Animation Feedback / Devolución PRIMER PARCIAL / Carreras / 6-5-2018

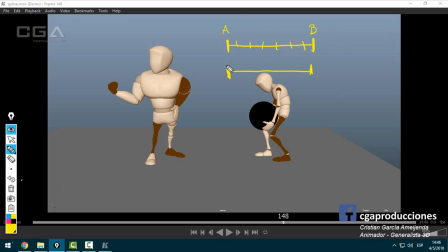[78:31]
Pose A, pose B. En cambio en esta, que yo te propongo, por ejemplo, para darle un poco más de acting, vos pones pose A, en realidad primero planteás la pose B, ¿sí? Pose A y pose B. Bien, ¿qué vas a hacer? Vas a hacer un keyframe, por ejemplo. O sea, la clave acá es esta. Vos tenés la pose A y la pose B desde el blocking. Bien.
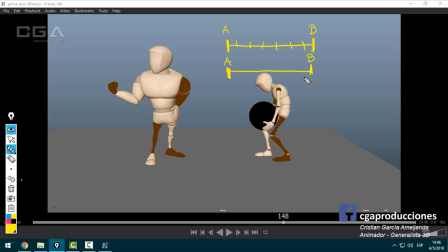[78:51]
Vas a hacer un keyframe bien cerquita de acá, o sea, en esta zona, ponele, registrás un keyframe ahí, ¿sí? Y lo vas a mover, no lo vas a copiar, lo vas a mover acá. Entonces, ¿qué va a pasar? La pose A va a ser esta.
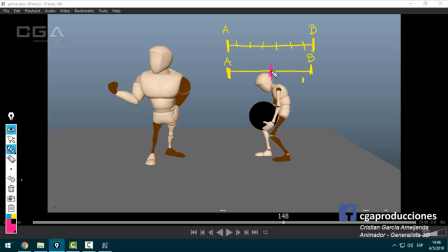[79:11]
Esta va a ser una pose muy parecida a la B. Y esta va a ser la B. Entonces te va a generar una rápida aceleración y acá simplemente un leve acomodo. ¿Sí? Le da más timing, le da más acting. Entonces la escala te va a quedar algo así como.
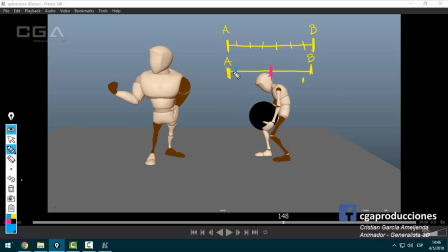[79:26]
Acá puede haber una pose más. ¿Sí? Ahí acelera. Esto es puro Twin Machine, lo que estoy mostrando. Acelera y después lo haces que de a poquito vaya convirtiéndose en la pose B. Esto es mucho más gracioso en el sentido de creíble, ¿no?
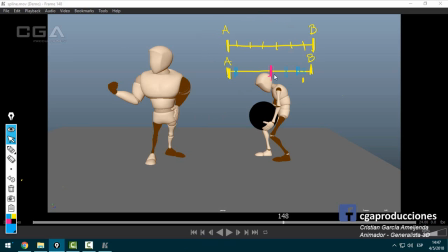[79:44]
De que causa risa, que esto que está acá. ¿Sí? Que es más lineal.
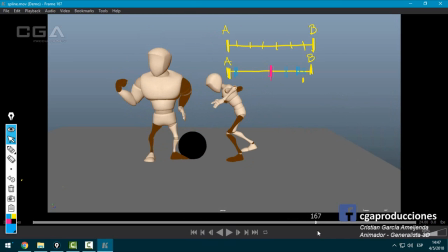[79:50]
Bien, ahora bien, apoya contra el pie, pero ojo en esta pose, ¿sí? Habría que encontrar la forma de que el pie vaya rodeando la pelota para que no colisione ahí. Bien, pero esta pose está bien porque realmente lo pisa. Bien.
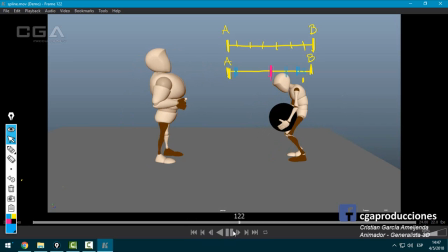[80:09]
Otra cosa que destaco de este laburo justamente es que me fuiste mandando cosas, ¿sí? Y eso hace que el resultado final sea mucho mejor a lo que habías arrancado a hacer. Acá, ojo con solamente mover la cabeza, o sea, sé que el resto se está moviendo un toque, pero puedes darle un poco más, ¿sí?
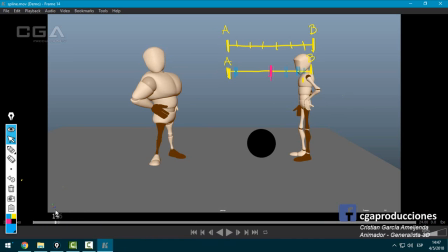[80:27]
Incluso generar un arco, tipo, vos tenés esta pose, tenés pose que el tipo está mirando hacia adelante,
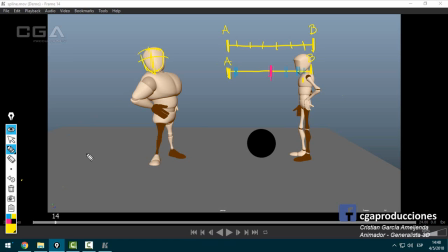[80:36]
ahí, mira hacia adelante, o hacia arriba, hacia allá, y después tenés la pose B que es esta. El tipo lo tenés acá.
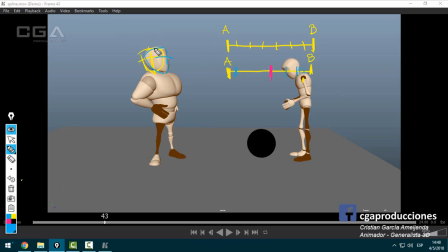[80:50]
Ahí, mirando hacia allá. Ahora, vos estás pasando de una a la otra con la cabeza siempre en esta altura. ¿Qué tal si para el intermedio lo agachás un poquito hacia abajo, cosa que el intermedio te queda acá, ¿sí?
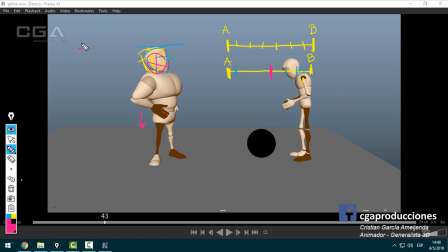[81:05]
Entonces vos ahí estás teniendo el principio de arcos. En vez de pasar de una pose A a una pose B de forma lineal, ahí, ¿sí? Pasas de una forma arqueada. Eso te mejora muchísimo el acting. El mismo ejemplo de pique de pelota. Pose A, pose B, pose C. No pasamos de esta manera.
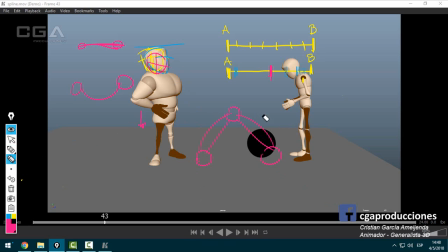[81:24]
Pasamos como si fuese un arco. ¿Eso qué hace? Mejorar muchísimo el timing de la pelota. Bueno, y acá también va a mejorar muchísimo el timing del personaje. Borro, borro, borro, borro, borro, borro. Todas estas porquerías. Ahí, bien.
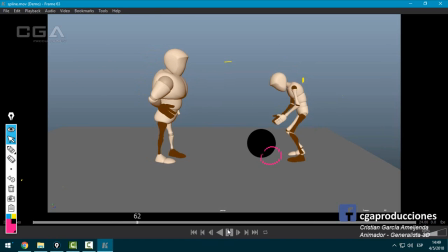[81:39]
¿Qué más? El flaquito, ¿sí? Me sigue pasando que cuando se frotan las manos están como muy duras. Movería un toquecín más los dedos, pero no es eso lo que más me
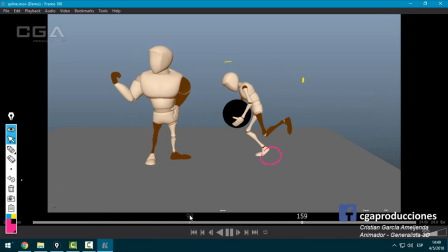[81:53]
molesta. Lo que más me molesta es, ahora os voy a mostrar, esto que pasa acá, ¿sí?
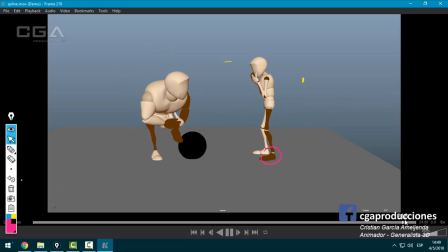[82:00]
Cuando se lleva las manos a la boca, tipo, que cambie la pose también, no que solamente mueva los brazos. O sea, si esta es la pose A, ¿sí? La pose A. Y esta es la pose B, que está sorprendido, le podemos dar, por ejemplo,
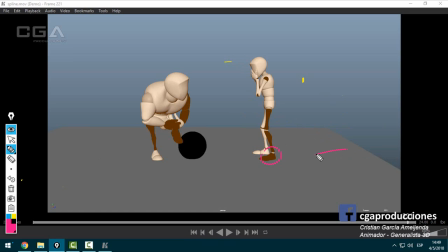[82:17]
incluso un acting como, ok, este es el piecito del tipo, ¿sí? No, me quedó muy grande, no me va a entrar. Vamos a usar el que vos tenés para que quede. Piecito ahí. Se me ocurre, ¿no? Quizás antes no te lo mencioné, pero está bueno también incorporarlo.
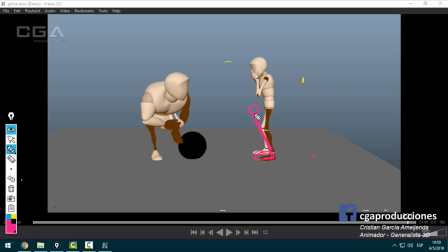[82:35]
Cintura, fíjate. Ahí para adelante el tipo, ¿sí?